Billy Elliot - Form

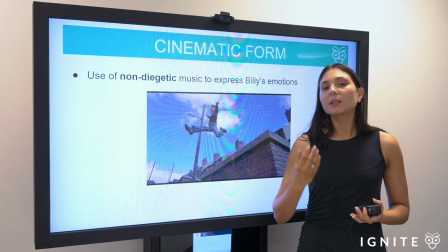(8:10)
But at other points, music is used somewhat symbolically to express the internal emotions of Billy's character,
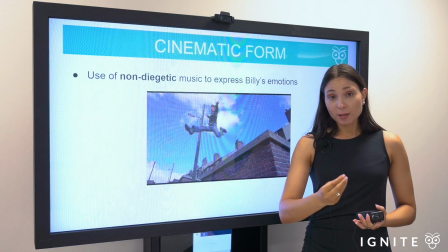(8:18)
and that's non-diegetic. So note the importance of non-diegetic music and how this
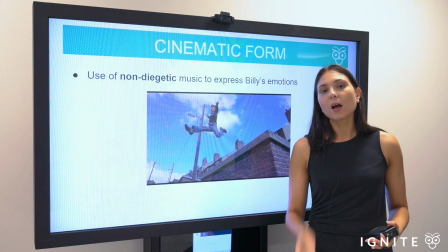(8:23)
exacerbates or informs the audience's understanding of what's going on emotionally within Billy's character.
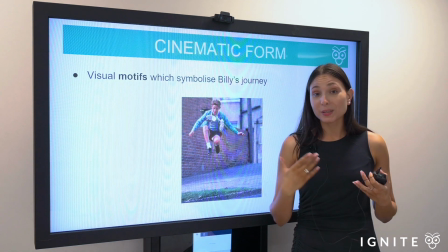(8:30)
And the third point I wanted to point out is the use of visual motifs throughout the film and how they symbolize Billy's journey.
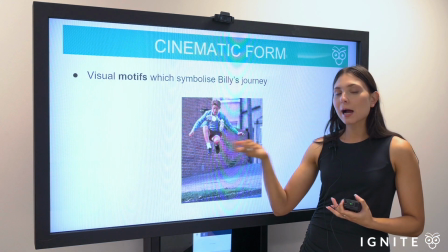(8:38)
So if you look at this shot right here, you can see the ballet shoes are a motif because they symbolize his passion, and that is for dancing.
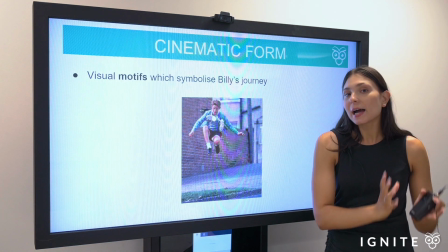(8:47)
And we know that earlier in the film, he feels he needs to hide that visual motif. He needs to hide his desire for dance.
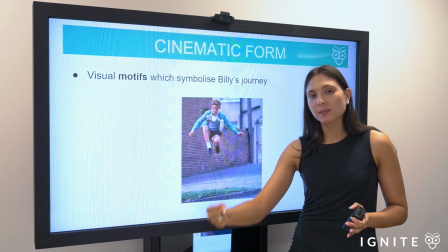(8:53)
But as the film progresses, they become so central to his character and they inform his identity.
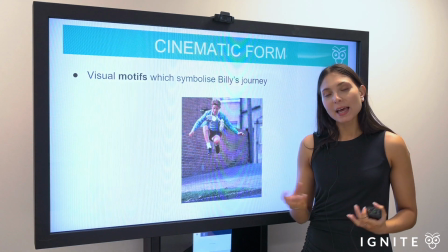(8:58)
So that visual motif there, it symbolizes Billy's journey and how it ultimately comes to be fulfilled by the end of the text.
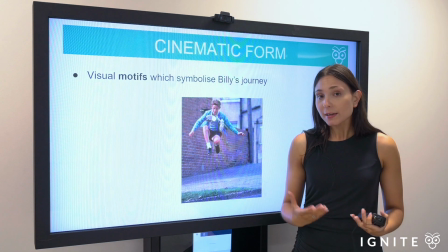(9:06)
Okay, so there's a bit of a discussion of form there in terms of the cinematographic aspects of the film, and consider those when you're crafting your essays,
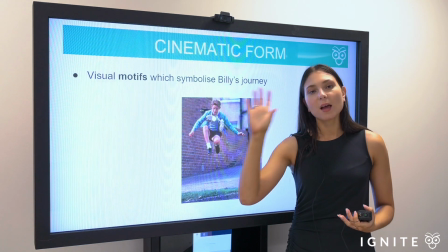(9:15)
and make sure that you're focalizing on the visual aspects or the sound aspects as opposed to merely quoting dialogue.
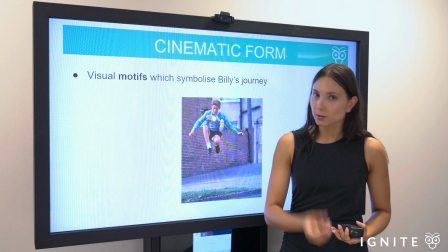(9:21)
That's really important.
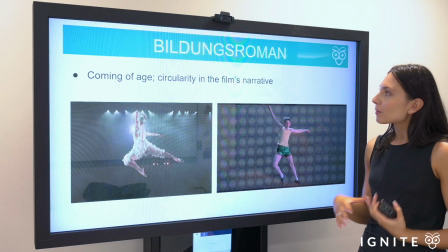(9:23)
I just want to quickly kind of discuss what I meant by the Bildungsroman genre and how that plays out throughout the text.
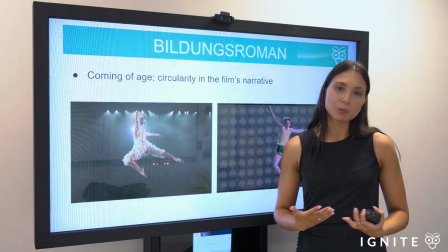(9:30)
So Bildungsroman translates to the coming of age genre. And this is where we see the growth in a particular character.
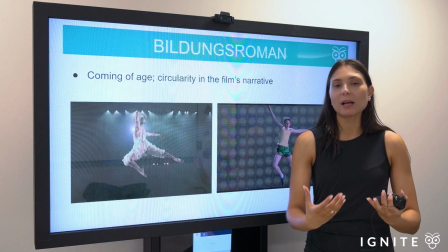(9:37)
We see them encounter adversity, overcome those challenges, and grow to become fulfilled by the end of the text.
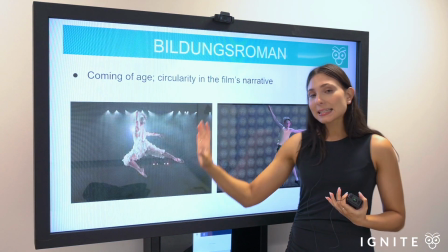(9:44)
And I just wanted to frame the ending here, which has this beautiful circularity about it.
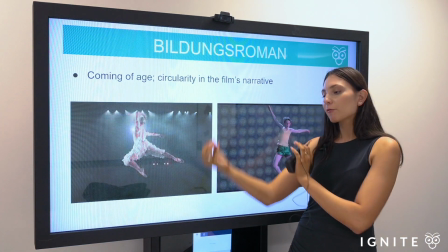(9:49)
It's almost palindromic in a sense, because the ending of the film speaks to the opening, right?
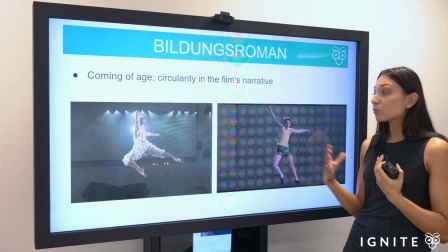(9:54)
Because we have in the opening Billy doing this very kind of carefree dance, and we realize how dance and movement of the body serves as this escapism for him.
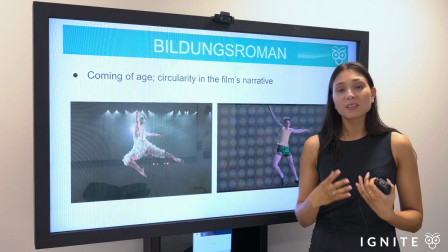(10:02)
It's a form of expression.
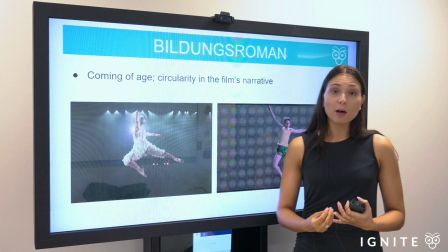(10:04)
And we know that as the film progresses, he really struggles to reconcile that love because of his relationship with his father and the contextual constraints,
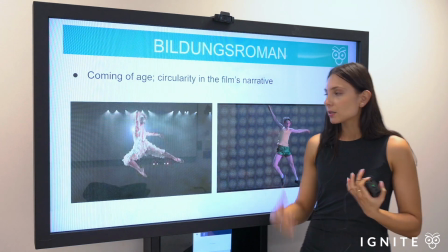(10:12)
those being those of the politics of the time with the miners' strikes and his family's involvement in them.
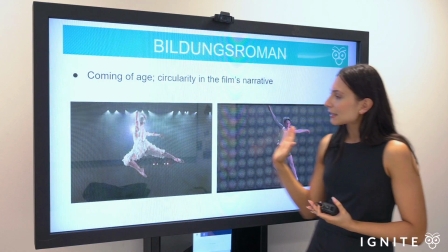(10:17)
But ultimately at the end of the film,
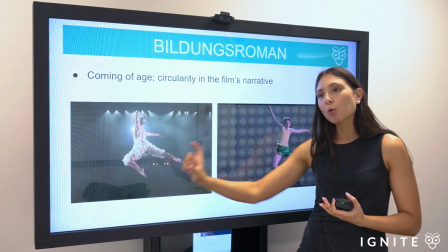(10:20)
and you can see almost the similarities in the tonality to make even more obvious the circularity in Billy's tale,
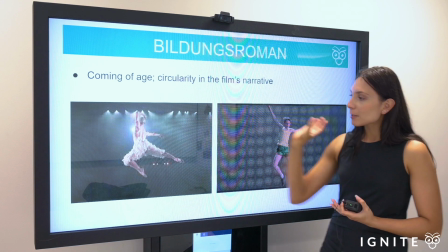(10:27)
that initial love and passion comes to him performing right at the end in the Swan Lake production.
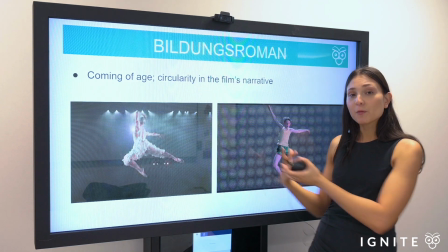(10:33)
And it goes to show that that initial passion has become fulfilled, he's become successful by the end of the text,
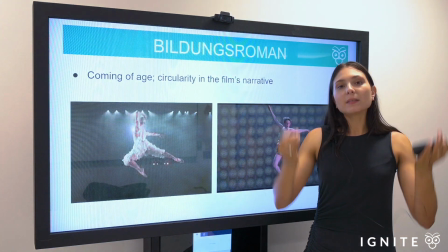(10:39)
and ultimately his tale has kind of bought into that genre, the Bildungsroman, the coming of age tale.
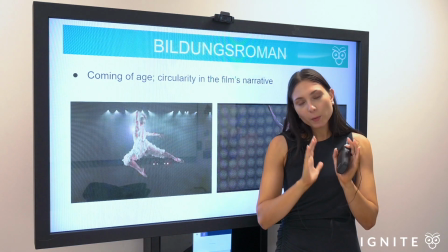(10:47)
Okay, so in today's video, I've discussed form. Note that we've made sure that when we're discussing form, it's the macro construction of the text.
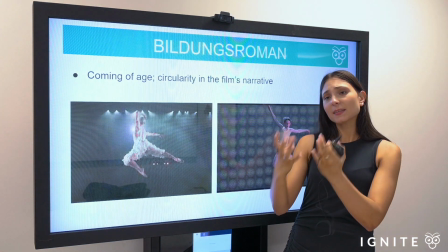(10:54)
We're considering what makes this text a film and what kind of film is it.
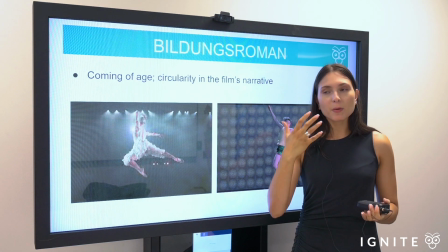(11:00)
We've gone through key aspects of the filmic form. Remember the broader points of the mise-en-scène, the lighting, the costuming, and then we've discussed some really key aspects of what I think characterizes Daldry's form in the film,
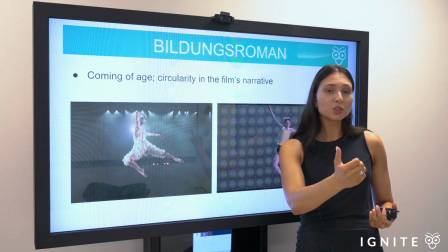(11:12)
those being the compositional juxtaposition, the use of the non-diegetic music,
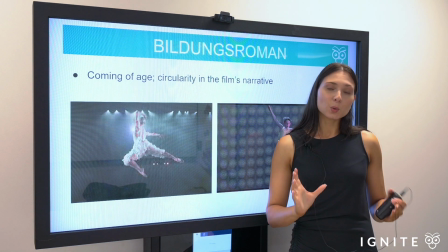(11:16)
and the motifs throughout the film. And then we've taken a look at the genre, the key aspect of the coming of age tale,
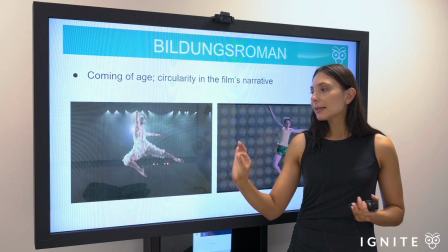(11:22)
and we've considered the circularity in the narrative and how particularly the ending of the film fulfills those Bildungsroman tropes.
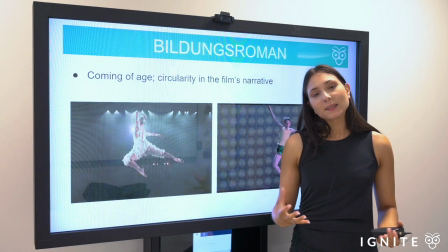(11:30)
All right, guys, thank you so much for watching. I really hope that this has clarified any issues you've had in reconciling what form actually is, particularly in relation to Billy Elliot. If you have any questions, please do comment. Otherwise, do subscribe to our channel if you're enjoying this content, because we've got much more coming your way.
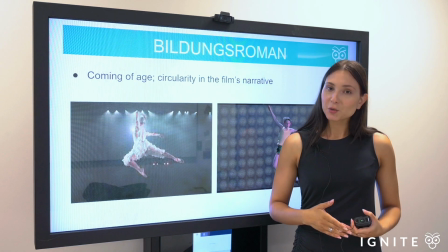(11:47)
Click the bell if you'd like some notifications. But thank you again for watching, and I really hope to see you in the next video.
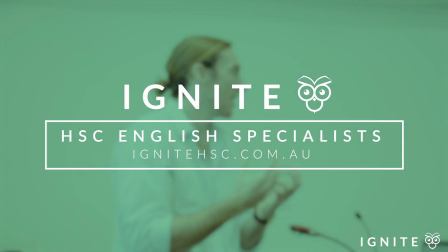Hey guys, thank you so much for watching. If you do like the content, subscribe to our channel and we'll have more videos coming your way. That's right, guys. Thanks for watching. And please make sure you check out our online resource database.